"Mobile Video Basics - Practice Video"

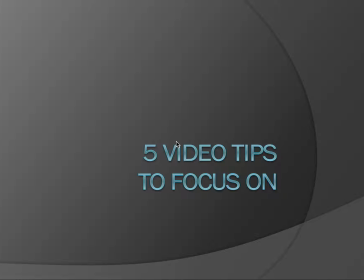0:00 Okay, so what I'm going to work with you all on right now are just 5 quick video tips to focus on for some of the first video work that you're going to be doing this week. So let's jump right into things.
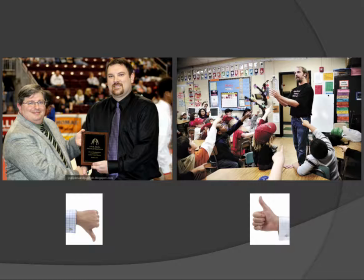0:11 Now the first one I think is really we boil down to the very beginning of things, and that's work to get people doing what they do. Work to get them in action, in their natural environment. For instance here, if we have a teacher who gets an award and we were going out to get video of it,
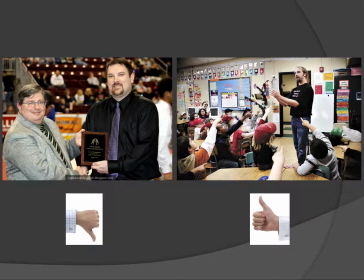0:27 we wouldn't want to just get them posing with their award or standing by the award in the classroom. We want to get them in the classroom doing what they were getting awarded for, teaching with the students who are there. So work to get people doing what they do, get them in action, get their natural environment.
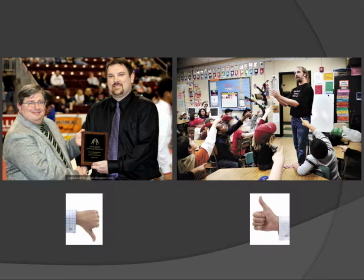0:46 This is easy during ball games and such like that. Sometimes you will have stories though where you're looking for, how do I get them doing what it is that we're talking about here? And some video stories lend themselves better to getting video, and others it's a little bit tougher time.
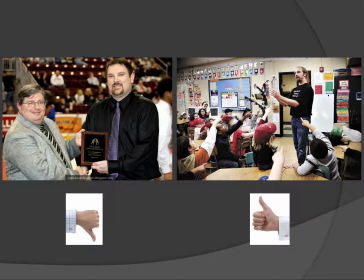1:04 You struggle a little bit more trying to figure out, okay, well, that's a good story, but how do I show this in video form? Since obviously the video is a crucial component of the video story.
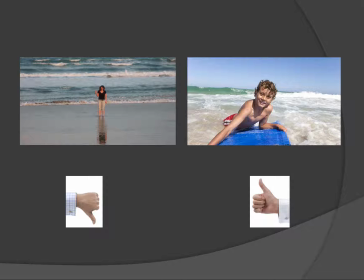1:16 Now the next one deals with just get close to your subject, and we see here this is typical. You make it to the beach, and whether it's a photo or a video, it's okay. Well, let's get some video of you by the beach, and so you send the person, as you see on the left,
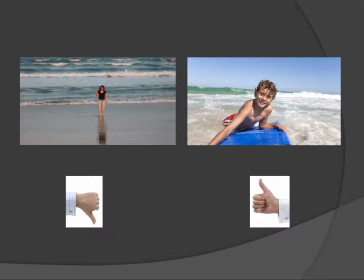1:33 50 yards away from you, and they're standing by the water, and you want to make sure you get the ocean and the person in there. Well, the problem is you can't really tell who is in that video on the left. It's just kind of a blurry person standing there.
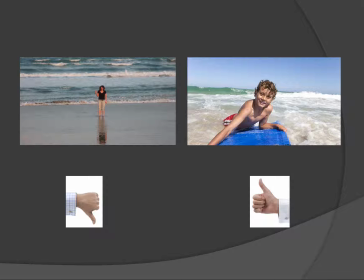1:46 Where on the right, where we're a little bit closer to the subject, we can still see the water, we can still see the ocean, and most importantly, we can see the person. And especially today, and in a day where mobile video is what so many people are watching things on,
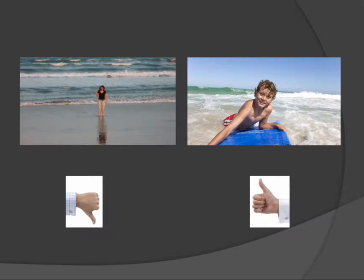2:01 you do want your subject, you do want your main center of interest to fill the screen and be dominant, since the screens are so small. We look at those two things, and it's much easier to see the person on the right if that were a small screen than it is the person on the left. Now you can fix this one of two ways. One is bring your subject just closer to you.
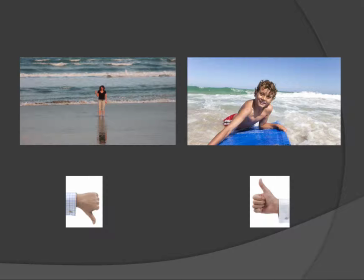2:21 So if you're getting video and you're able to manipulate your subject, if we're telling a video story and we're showing life happening as it's supposed to, we can't really manipulate, tell people to be playing catch over here or do things like that to make our video better.
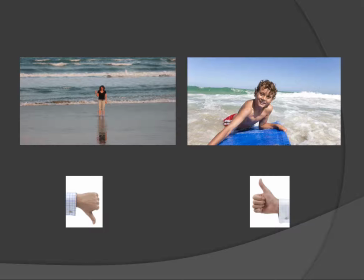2:40 We need to position ourselves in spots that work. But when we're just interviewing somebody, or when we're maybe not covering an event, you can move your subjects around. So maybe the one on the left, what we could do is ask the person to come closer.
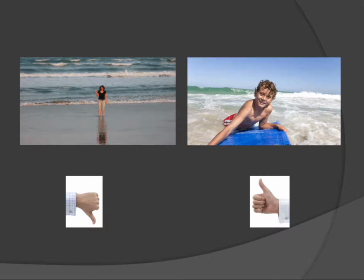2:59 And maybe instead of seeing full body by the beach, we just see their head and shoulders, but we can still see all the waves crashing in the background. Or, like on the right side, do what's called zoom with your feet. It's much easier when you're taking video to be a ways away from somebody.
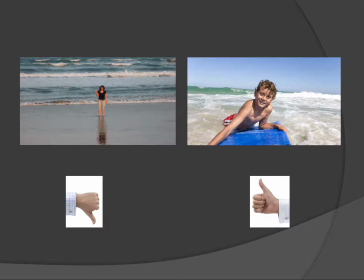3:17 We maybe aren't confident enough putting the camera up really close to them or getting in their face, but it makes for such better video. So zoom with your feet. Don't just always zoom in with your camera on things. Walk with your feet, get closer, and work to have the subject fill the frame. And we see, we're right up there by the water.
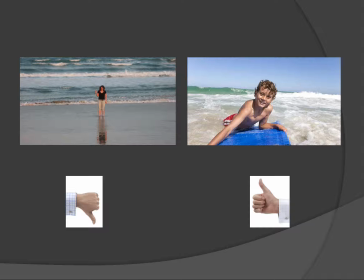3:35 We miss out on some of that wet beach that you see on the left, but in the right, we can actually tell who's in the video, and we still see plenty of the ocean.
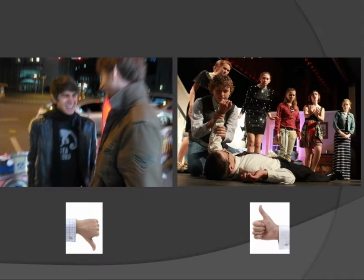3:46 Now, the next one is basically just make sure to have steady, focused video. We see it could be shaky or blurry, or we have problems, and you usually want to make sure that your video is in focus,
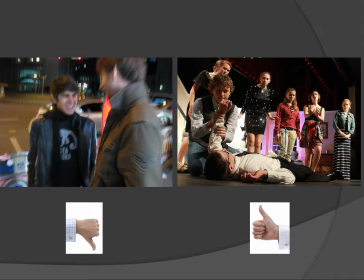4:00 and that it is a really steady shot that there's not a lot of movement with.